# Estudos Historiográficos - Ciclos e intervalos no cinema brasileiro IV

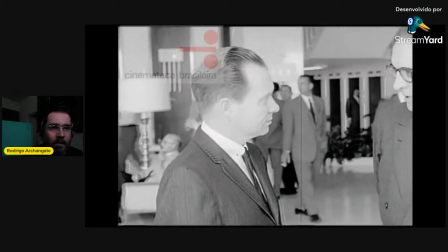(63:51)
Então, ao mesmo tempo que tenta se aproximar de João Goulart, ele dá o melhor palco para o pior inimigo de João Goulart, que é Carlos Lacerda.
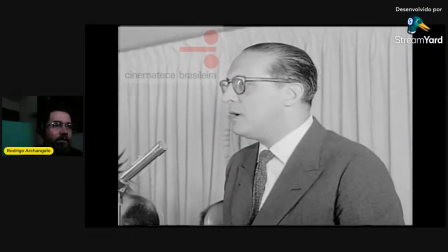(64:00)
Demonstrando qual, de fato, é o posicionamento político do Grupo Sebireno Ribeiro. Carlos Lacerda é sempre mostrado falando, discursando para a plateia.
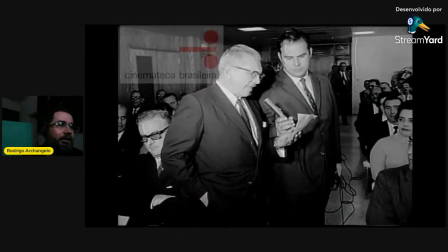(64:09)
É praticamente o serviço completo de exaltação da figura de Carlos Lacerda.
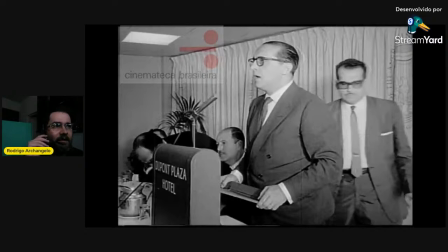(64:14)
No final, esse registro é muito longo, eu não vou passar, obviamente, todo, ele tem praticamente nove minutos, esses primeiros minutos aí,
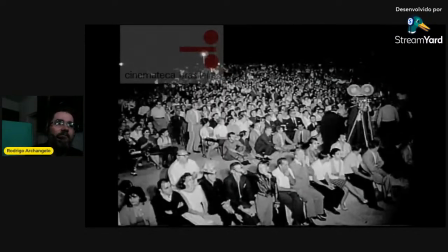(64:23)
essa introdução com Carlos Lacerda, e praticamente os seis minutos e meio finais do registro é um longo discurso em primeiro plano de Carlos Lacerda,
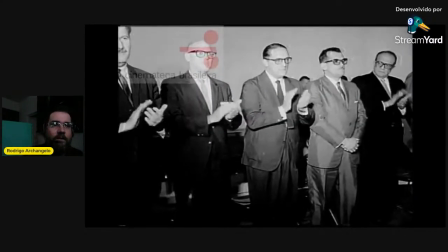(64:30)
falando para a câmera, falando sobre Cuba, sobre a ditadura cubana,
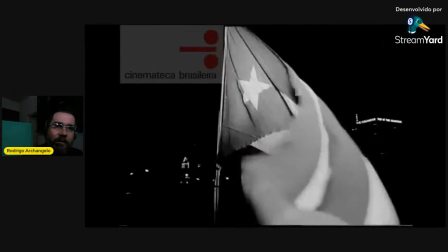(64:36)
que Fidel Castro não permaneceria no poder, enfim, há todo um discurso por Cuba, livre,
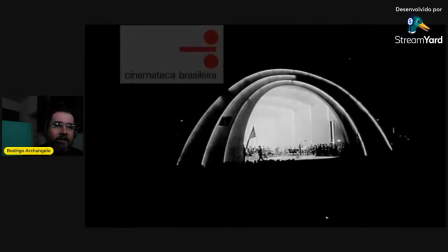(64:43)
digamos assim que é feito por Carlos Lacerda e que depois desse mesmo discurso que aparece
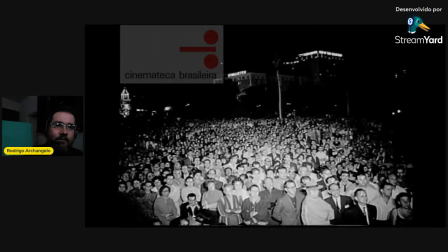(64:48)
nesse cinejornal ele publica num livro que ele reúne várias ideias dele que
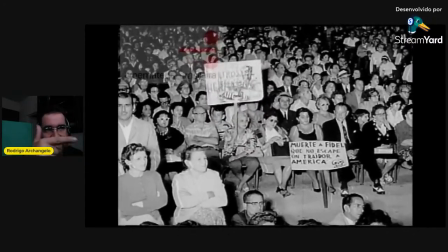(64:53)
é O Poder das Ideias, um livro publicado em 62, 63 esse discurso que é narrado nesse cinejornal está publicado em texto nesse livro das memórias de Carlos Lacerda
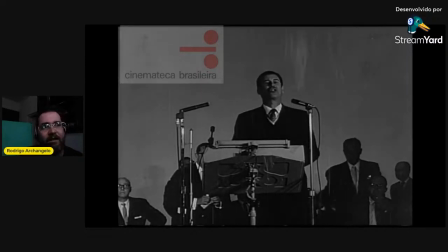(65:04)
aqui já entra o som direto que vem depois com o próprio discurso de Carlos da Serga.
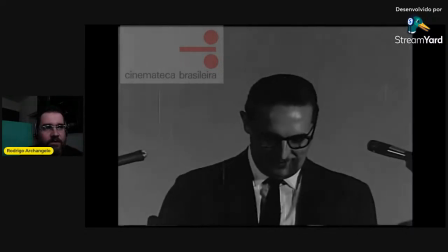(65:13)
Um enquadramento totalmente privilegiando a imagem, a figura de Carlos da Serga, coisa que jamais aconteceu para o João Vular.
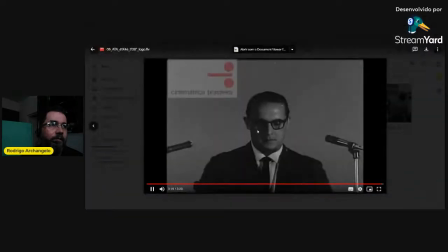(65:21)
E aqui eu vou fechar para a gente não ter que assistir tudo isso. Então, aqui, terminando, só um minutinho para finalizar. Então, só para finalizar mesmo,
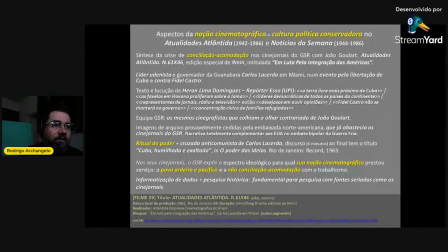(65:46)
colocando que no seu cinejornais o Grupo Severiano expôs o espectro ideológico para a qual a sua nação cinematográfica prestou serviço. Ele sempre trouxe esse povo, essa ideia do povo ordeiro e pacífico, que raramente aparece, quando aparece, é sempre nessa chave existencialista,
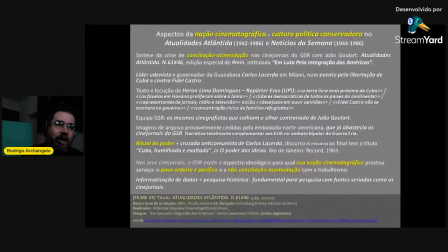(66:00)
e ele deixou muito claro a não conciliação entre uma cultura política mais conservadora e a cultura política trabalhista representada em João Goulart, o presidente que assumia ali a partir de 1961. Ou seja, não há conciliação do Grupo Severino Ribeiro, com o trabalhismo de Jango.
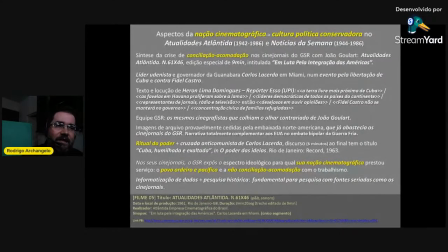(66:18)
Então, para finalizar esse percurso, dizer que todo esse trabalho é fruto de uma sistematização de dados, do entendimento do acervo do Fundo Atlântida na Cinemateca Brasileira, e a partir daí você promover uma pesquisa histórica mergulhando nesse acervo.
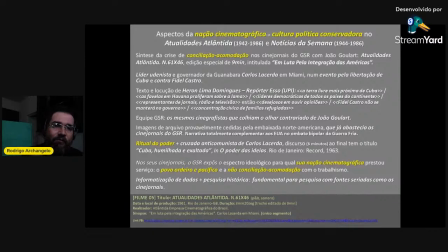(66:33)
Isso é fundamental para uma pesquisa com fontes seriadas, que é o cinejornal, que você precisa recompor, sistematizar essas edições, e isso é um trabalho que uma Cinemateca, um acervo de filmes, pode proporcionar e nos dar um pouco a dimensão do que é essa perda de uma Cinemateca quando ela se interrompe.
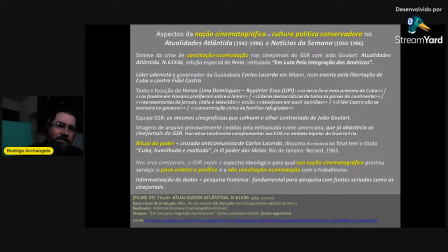(66:50)
Um trabalho desse, da minha pesquisa e várias outras pesquisas com cinema, e no caso com cinejornais, é interrompido com uma instituição fechada, com uma Cinemateca brasileira. Eu termino aqui a minha apresentação, e desculpa por ter estendido um pouco o horário, mas aqui a gente pode conversar mais um pouquinho. Obrigado, Rodrigo. Foi ótima a sua fala, enfim, sua pesquisa é muito consistente, muito aprofundada, enfim, é uma verdadeira honra poder ver os resultados que você colheu ao longo da sua pesquisa do doutorado e muito por conta do seu trabalho, do seu acesso, do seu contato com esse material do Fundo Atlântida.